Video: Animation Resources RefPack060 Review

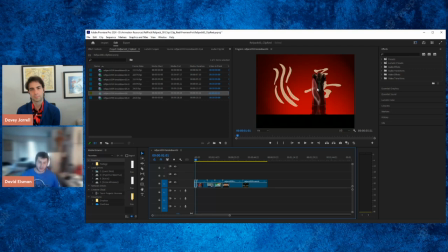(53:58)
And by moving from different S-curves to different S-curves, you create waves. So it's like this. Because what you don't want to do is this, C-curve to C-curve, C-curve to C-curve. The second thing you want to have is some kind of internal lines
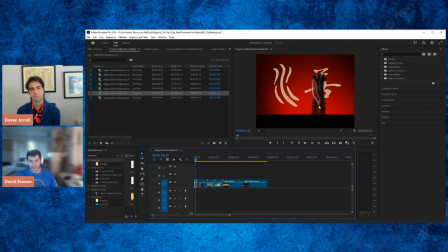(54:12)
because you want both the internal lines and the external lines to be following the wave principle or diverting it in some way. Your internal lines you usually want to have of some separate color, either a shade or a highlight. In this one, you have three distinct colors.
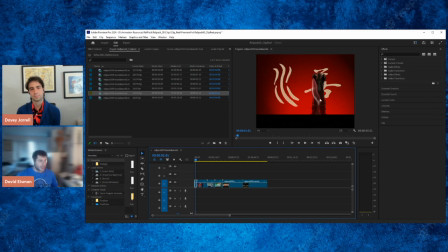(54:29)
You have this internal water, you have the edge light water, and then you have this high highlight here. Now we go to a more complicated shot. You have tons and tons of internal lines, all of them a lot more chaotic,
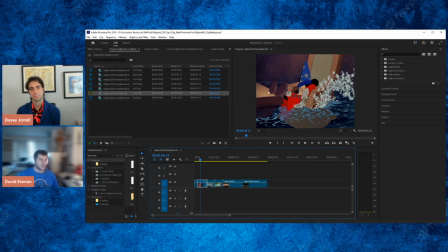(54:44)
not as quite following the wave principle, but the external lines here are following it much more tightly. Then you have some nice dry brush into some spotted brush to create that the reason water turns white is because as the water molecules bunch up together through when it's harassed, the
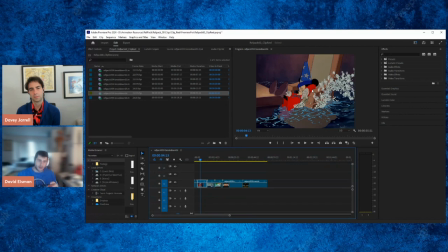(55:06)
the light gets trapped inside the water molecules bouncing around and around, so you see white. Whereas in blue, the water molecules are much farther apart, so blue scatters more easily and you're able to see more blue. So you have to think about, in terms of light physics, how the light is interacting with the water.
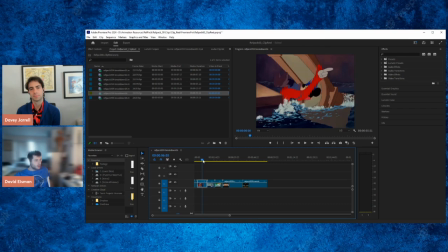(55:25)
But you also here they do some nice reflection. So in the Pinocchio one we'll see later, the water that they're thinking of is darker. It's ocean water. So there's not going to be a reflection. Here, it's like mop water from Mickey Mouse being lazy.
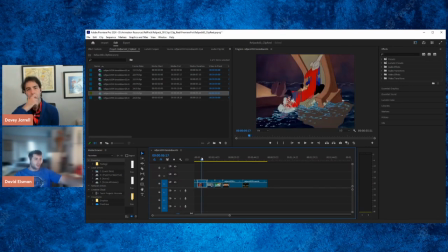(55:41)
So you can see a nice distorted reflection of the chair and of Mickey as he dives beneath. Notice how they become flat colors. And then back into this disruption of the water where you have this really nice dry brush, spotted brush.
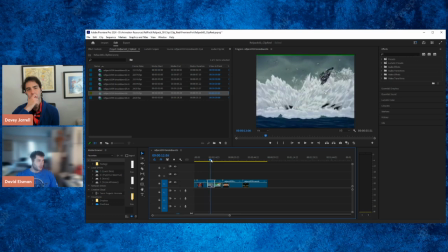(55:55)
Onto Pinocchio, you see the water here is much darker, no chance of reflection. And when he disrupts the water, you have these really nice, jagged, shaking lines, completely disregarding the wave principle, and they're no longer waves, they're like projectile bullets.
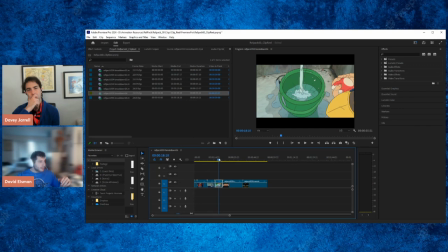(56:12)
A similar effect we see here, except the lines are created with these like black effect lines, and the wave principle is monitored through these external lines and internal lines, although it's a lot more chaotic. Again, look at the different colors.
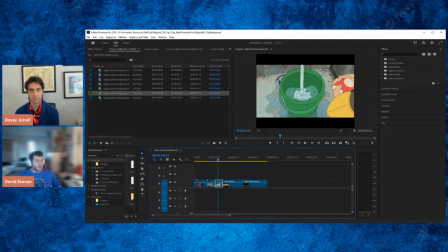(56:30)
You've got this nice reflective color here of opaque blue, this more whiter blue, and then a almost pure white. I think it becomes jagged and abandons the wave principle because there's so much force. Yes, absolutely. Yeah. Whereas here, a lot simpler, just two colors.
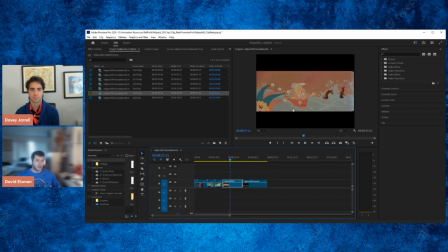(56:48)
This basic blue and then a lighter blue, more white. But a lot of internal lines, a ton of internal lines, and some stuff in the background here, some disruption. But you'll notice that even when there is disruption, there is no whiteness here.
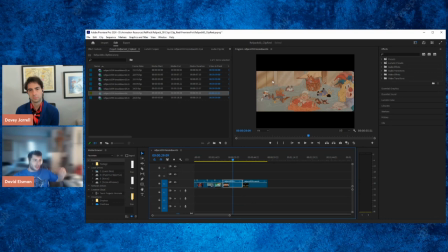(57:04)
There's no condensed water creating that spotted foam brush we saw here.
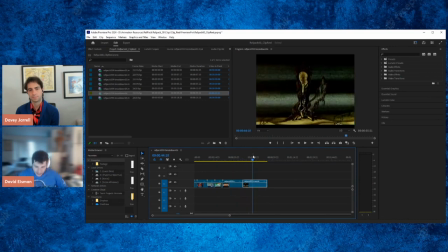(57:12)
And then finally, I chose this one because I just think it's fun to think about fluids, not in case of fluids. So here, we're using fluid simulation to create a morph. So this is a solid object, it's a clock, but it's melting.
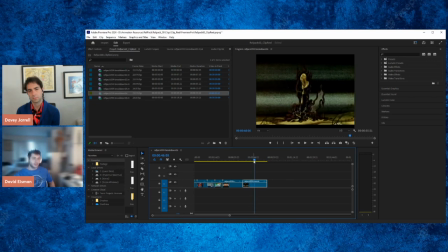(57:27)
And the artist here uses a lot of the principles minus all the coloring stuff we talked about, because blue and white and the light reflection is not going to matter. Instead, you follow more of the wave principle. You really dig deep into those S-curves, into that dripping kind of style.
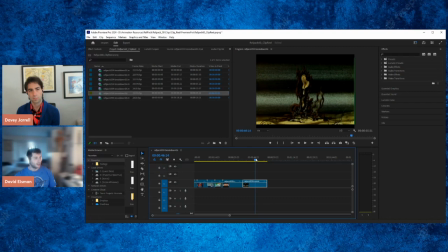(57:43)
And obviously, there's some cascading here. Initially, I was worried this was interlacing, but I do not think so. I think this is an actual cascade effect. Okay. So, yeah, thank you for that. Yes. Excellent. The last element of this RefPack is a new episode of our podcast series, Animated Discussions.